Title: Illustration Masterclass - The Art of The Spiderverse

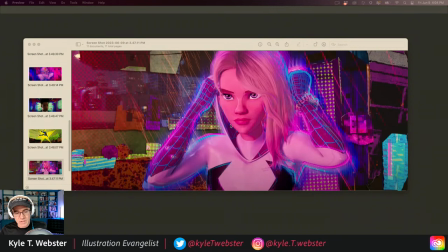And then look at this. What do we have here? What a weird combo, okay?
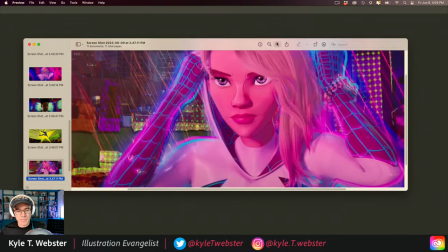If you look at this, if we zoom in for a moment, I want you to notice, whoops, sorry about that. I want you to notice that what you're seeing is rendering right here. See, shadow, light, okay? So we're really feeling the form, three-dimensional form of the face there.
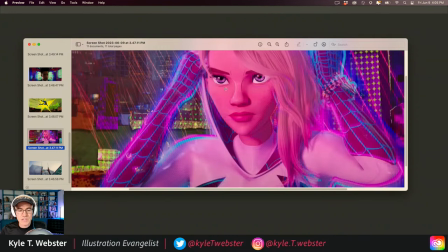Same with the mouth, etc. But then there's this interesting thing where the eyebrows are literally just kind of like stuck on. Okay, and then I want you to notice this. A line right there helping to delineate where we break that plane that's facing us on the bridge of the nose and we're going to the side plane.
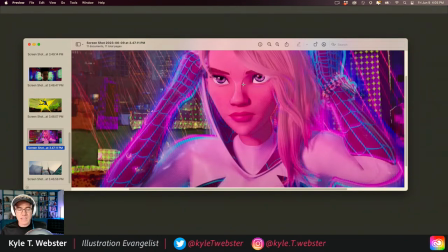So there's a line there and a line here delineating that same break on the opposite side of the bridge. okay, line right here. So we're actually using line art on top of more rendered work. And then look at this. This is so interesting the way the hair is done.
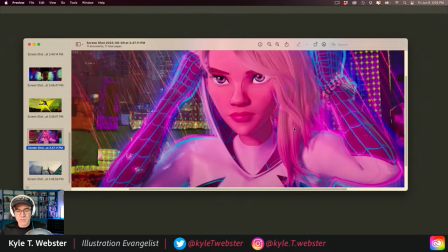It's like taking mixer brushes and just dragging on through, or taking a smudge tool and dragging on through some areas of dark and light to help add some good strands of hair inside those locks, okay, to add a bit more form. But then at the same time, this is all part of the same drawing.
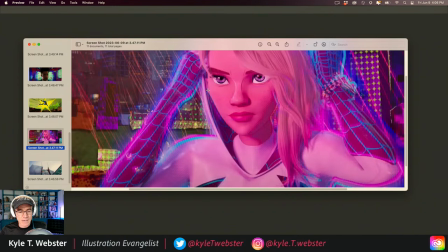You jump over to this side and you've got this blue line right here on the left side of the face, or on her right, okay, where we're just like, okay, I'm gonna just completely outline this shape for you, okay? And now here's the other thing you're gonna see all throughout the stills from the movie,
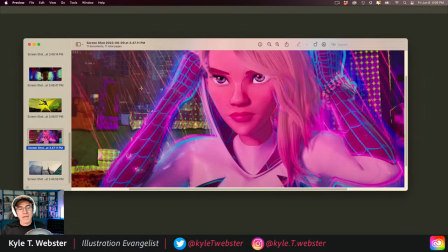which is this taking a shape and then pushing it off center, okay? So like this whole offset idea, you know, if you've ever looked at printing,
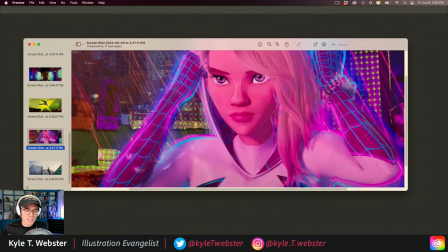where you're using 4-color printing, 2-color printing, 3-color printing, using a printing press or using some other means where you have to try and get everything lined up. And sometimes you get a little bit off grid and you'll get a little bit of an offset look where something doesn't quite line up.
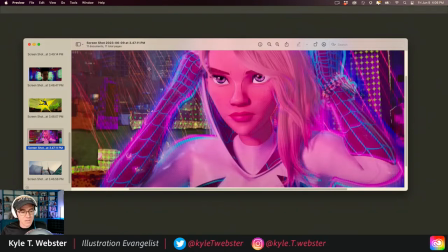They use the heck out of that this sort of look in these Spideyverse flicks, okay? And you'll see it right here. And it's a lot of times you're getting that RGB
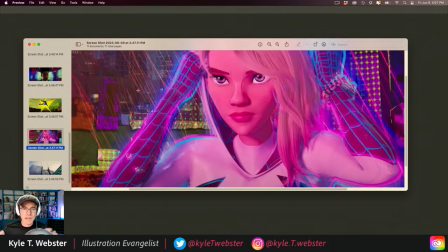offset kind of look, where you're gonna get a glow from the red channel, from the blue channel, from the green channel, and that's gonna punch it up with these really, really bright colors. A lot of glow as well, that glow effect being used with blending modes such as overlay, highlight, hard light,
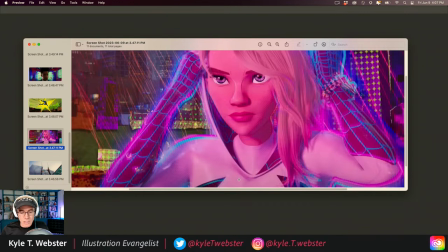color dodge, things like that. This is all achievable in an illustration, and it's just a really cool, weird blend of all that stuff in one image. Let's pop over here and look at an extreme version of all this stuff,
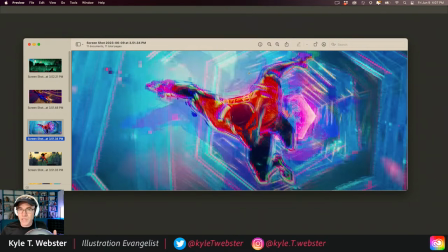where you just go nuts with overdoing it with these halftones, with these really, really saturated colors, with these shapes that get repeated multiple times offset. And this is helping to achieve this feeling of like really intense action and movement.
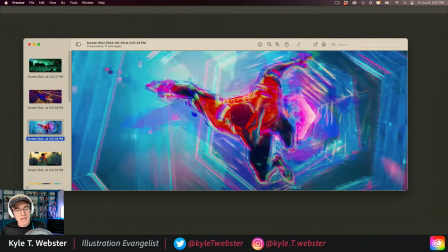But then look at this, you'll get these random sort of pixels here and there. And this is sort of calling out a little bit to, you know, OG video game culture, to the fact that we are dealing with digital tech and we're living in a digital world.
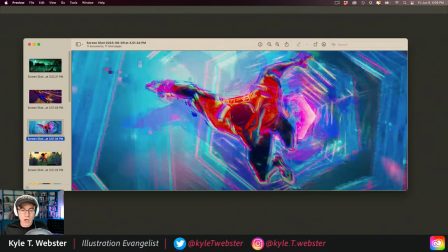And this just kind of reflects that aesthetic that all of us have come to appreciate, which is like early digital graphics, before everything became so highly rendered and perfect. There's something really charming and really fun to look at when you can see visible pixels, and to just throw them in as a design element is just super cool.
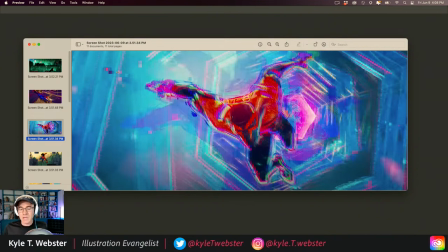But it also can communicate this idea of something being foreign or otherworldly, okay? And it just does a great job of that. Look at all these shapes, these hexagonal shapes we have in the background, and echoes of the hexagonal shapes, and then these lines cutting across, breaking up that space, okay?